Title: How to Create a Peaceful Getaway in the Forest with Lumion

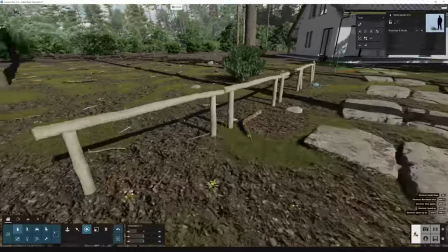[12:33]
I did the same for small rocks. Along these shadowed areas below the wood fence, you'll probably find a lot of small weeds.
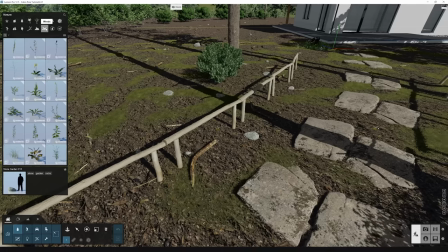[12:40]
There's a section dedicated to weeds, so I selected a couple of them and add them to the scene.
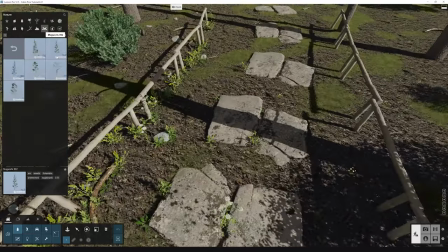[12:51]
In these stones, you will probably find some moss and weeds. Adding them here, it's also a great way to hide the stone repetition.
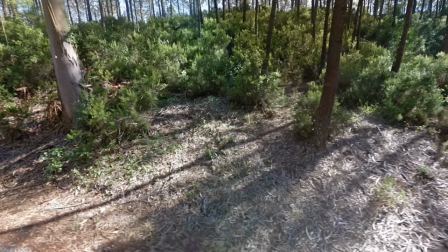[13:02]
Again, looking at my references, I see there are a lot of ferns on these images next to the pine trees.
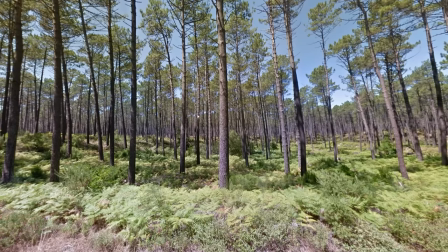[13:08]
These ferns usually grow in areas that don't have much sunlight. I got these assets from Megascans, but Lumion has a great selection as well.
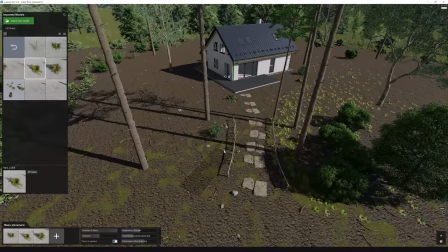[13:17]
Using the mask placement tool, I added a couple of them to the scene, and randomize the rotation and scale. It's looking great, but I feel that it's missing high quality rock assets to scatter on the ground.
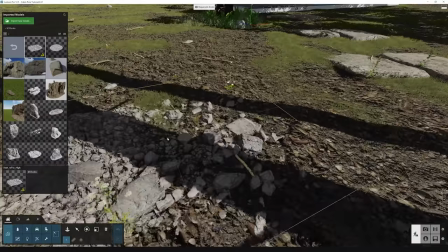[13:31]
So I got these models from Megascans, which I placed lower from the terrain, so we can just see a couple of the stones in the terrain.
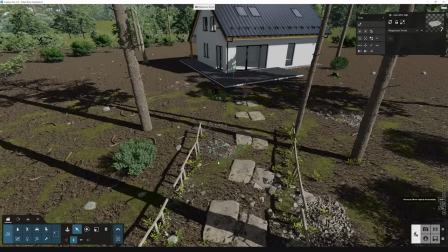[13:38]
Do this a couple of times and you'll have a richer environment.
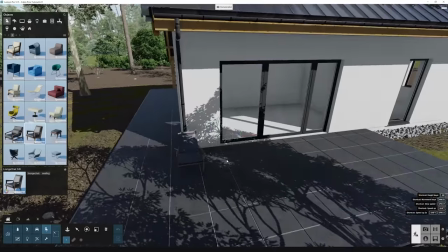[13:45]
To finish the design, I added these chairs from Lumion and this fire pit next to them.
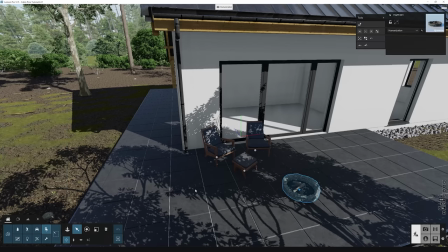[13:50]
This makes it feel like someone is really living there, it gives the scene a sense of warmth and coziness, and it's a great way to invite the viewer to imagine themselves sitting in those chairs enjoying the beautiful forest.
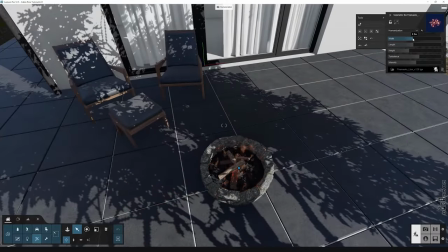[14:02]
And to top it off, I added some fire particles to the fire pit to give that extra realism.
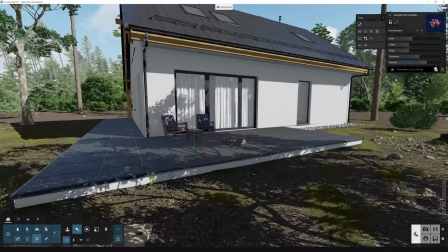[14:07]
This small detail can make a big difference in the overall look and feel of the project.
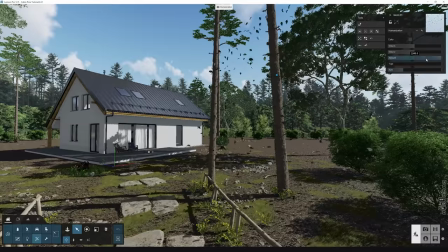[14:12]
As the sherry on top of it, you can add some birds, leaves particles, and some smoke to the cabin chimney.
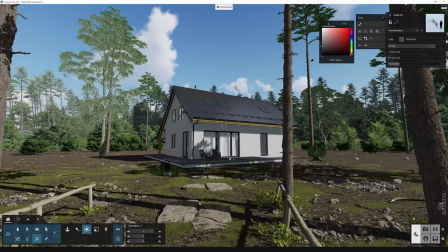[14:21]
These small elements will bring the scene to life and make it feel like it's a real-life forest.
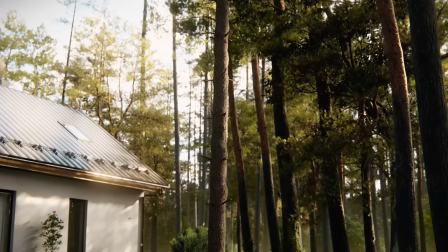[14:26]
The birds will add some movement to the scene, the leaf particles will give the impression of a light breeze, and the smoke that someone is living in the cabin.
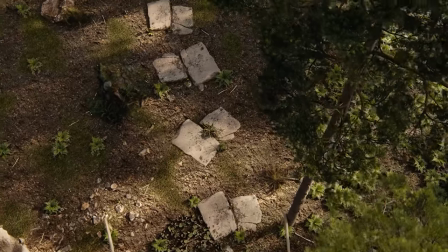[14:35]
These details will make the scene more believable and engaging, and it will make the project stand out even more.
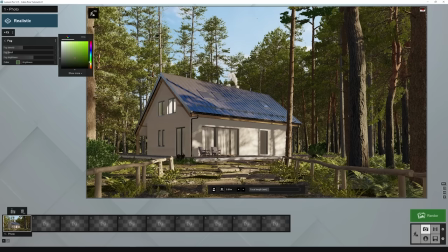[14:40]
Then I'll just adjust the settings from the rendering style, change the color of the fog to a dark green,
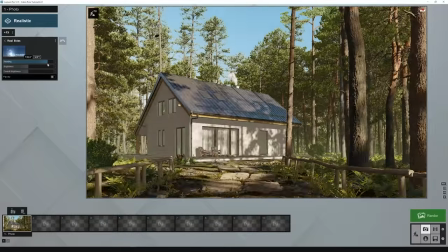[14:47]
adjust the light position and overall mood of the scene,
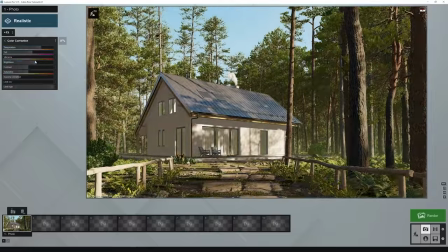[14:53]
and made the scene temperature warmer. I've also added the autumn colors effect,
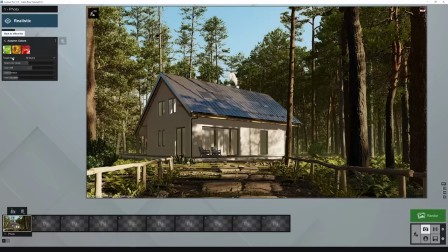[15:00]
changed to all layers and adjusted the values so we have more variation on the greens.
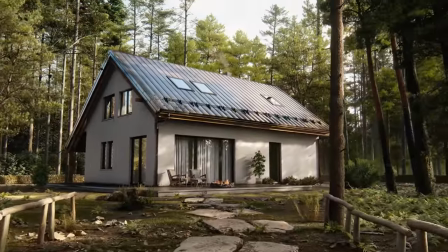And that's it! This is how you create your next peaceful getaway using Lumion. Let me know in the comments what is your dream place you would like to create, and don't forget to give a video a like, and I'll see you in the next one.